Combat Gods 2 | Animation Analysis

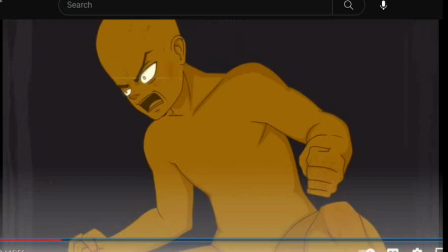6:49 I think the way I would put it is the expressive movements of the character are like you could just kind of do standard things. You could go straight into the attacks, but
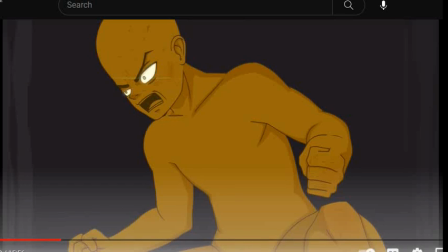7:02 these kind of things where he shows the character like expressing something, like he does the pose and you can see him like kind of the energy beaming in his eyes. It's really, really, really, really cool, and you'll see this everywhere.
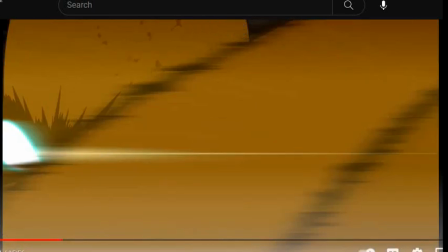7:19 Like this shot is so good.
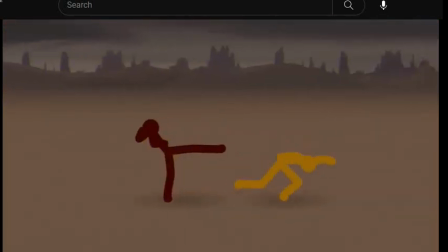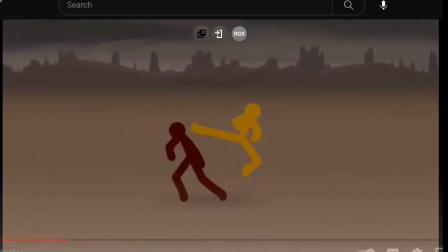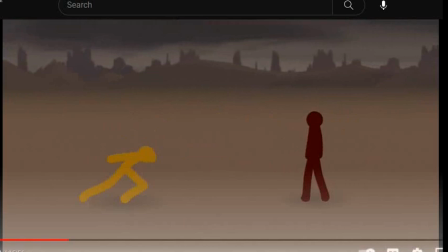7:32 I just love the 3D aspect of like his characters. Like these, I noticed a lot of like stick figure animators feel, myself included, for a large portion of my starting,
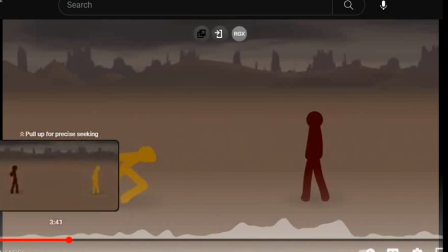7:48 is basically like the attacks are very like two-dimensional, very up and down and like forward and backward. But if you think about things in a more like 3D way, it opens up a lot of possibilities for combat.
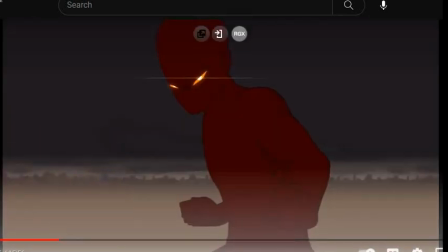8:03 Calm.
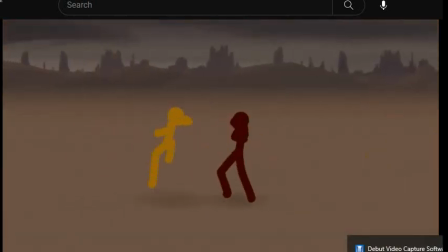8:06 Usually it would be hard-pressed to find an attack where they like spin through the air horizontally.
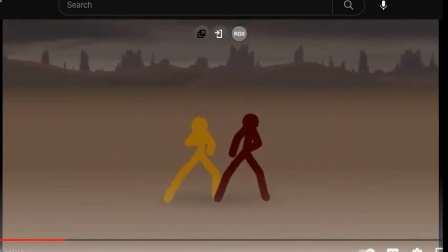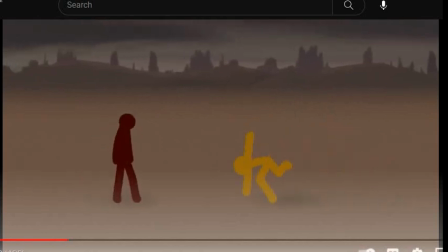8:21 I love this one. So like look at this 3D nature here. So like he bends down, you can see like here the body is completely in the Z-axis.
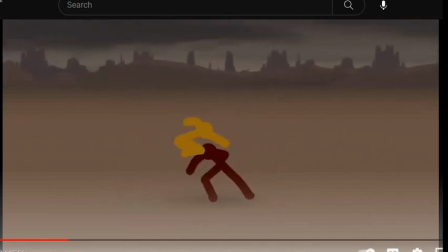8:33 And like this feeling of the 3D movement, extremely nice. This allows for dodges and things like that to just really like make sense.
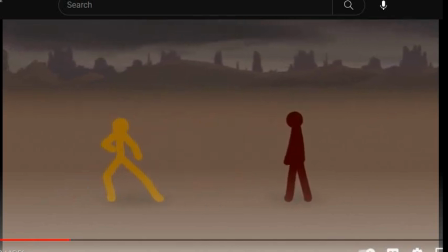8:47 Pathetic. What?
A lot of like these kind of motions help like with the weight as well.
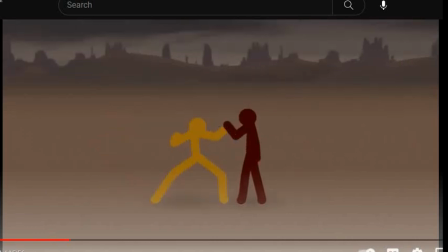8:54 Like when
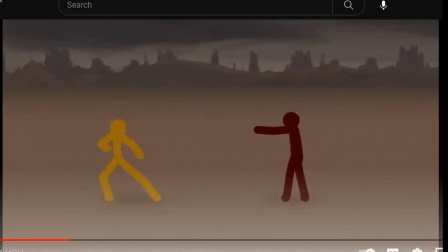8:57 he pushes off here, the little like kind of jump back into the stance, that's what I would consider like a very expressive movement. I think it tells a lot about the character.
What? You call that kung fu?
Again, with like the little expressive movements, it's fantastic. I think more fights need that.
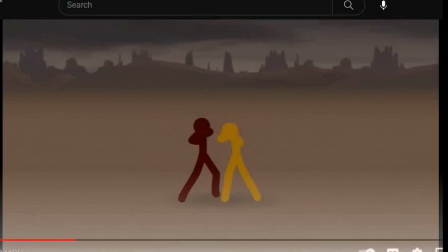9:19 There's 3D shots like that are included in this are absolutely insane.
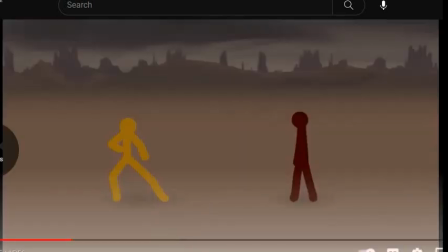9:26 The way like he kind of jumps off this foot, like this is really well done.
Allow me.
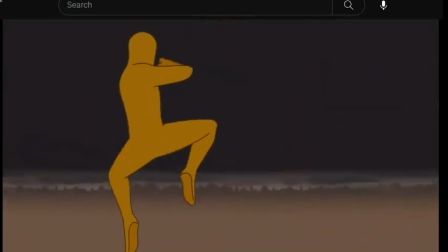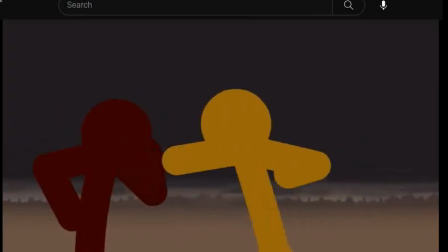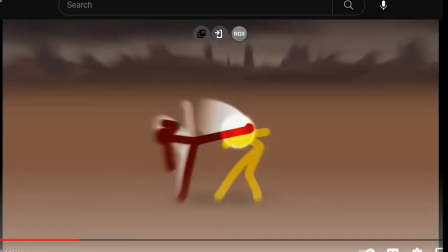9:40 So yeah, here's one thing I also think is like really effective that Jhanzou does.
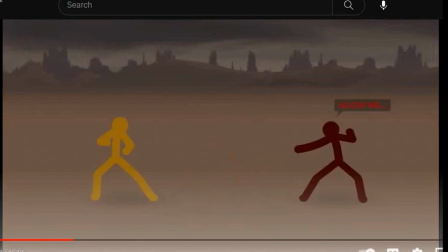9:47 It's the idea of like the build up and then there's like a payoff.
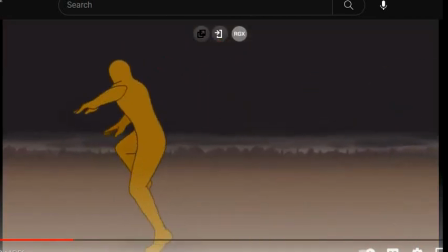9:53 So I'll show this. So there's gonna be a bunch of like very fast attacks here,
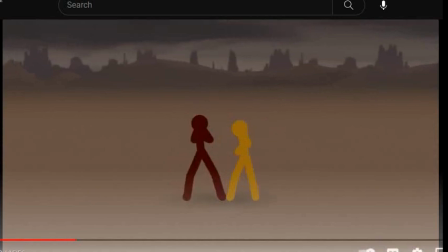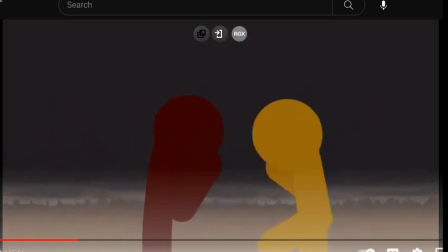10:06 and you know there's going to be a lot of exchanges. Like this is going very quickly,
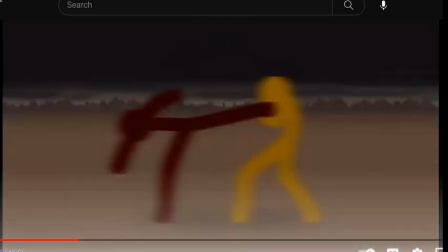10:09 but then there's a big moment where he'll get an opening and he'll do some big attacks, and now he's on the offensive,
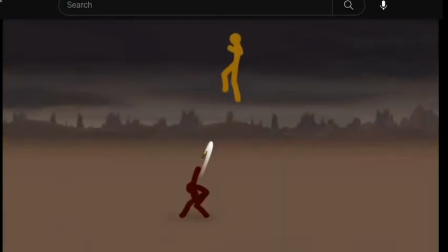10:18 and he gets to finish in like these big, huge attacks.
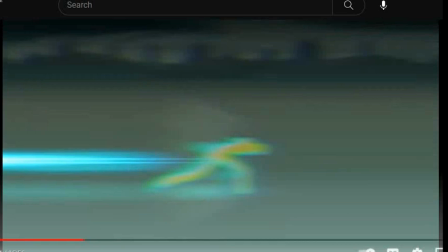10:24 And then I just think that's like really, really effective, and you can do this in so many ways. And it works because even though it's like really fast, the big kind of
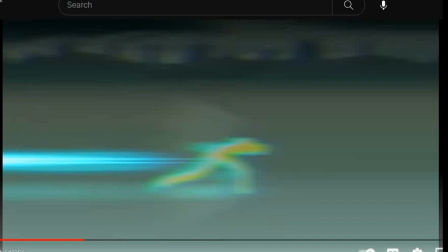10:39 the big payoff that it's leading to also gives us like a time for our eyes to kind of catch up and like come into the moment of like what the situation is.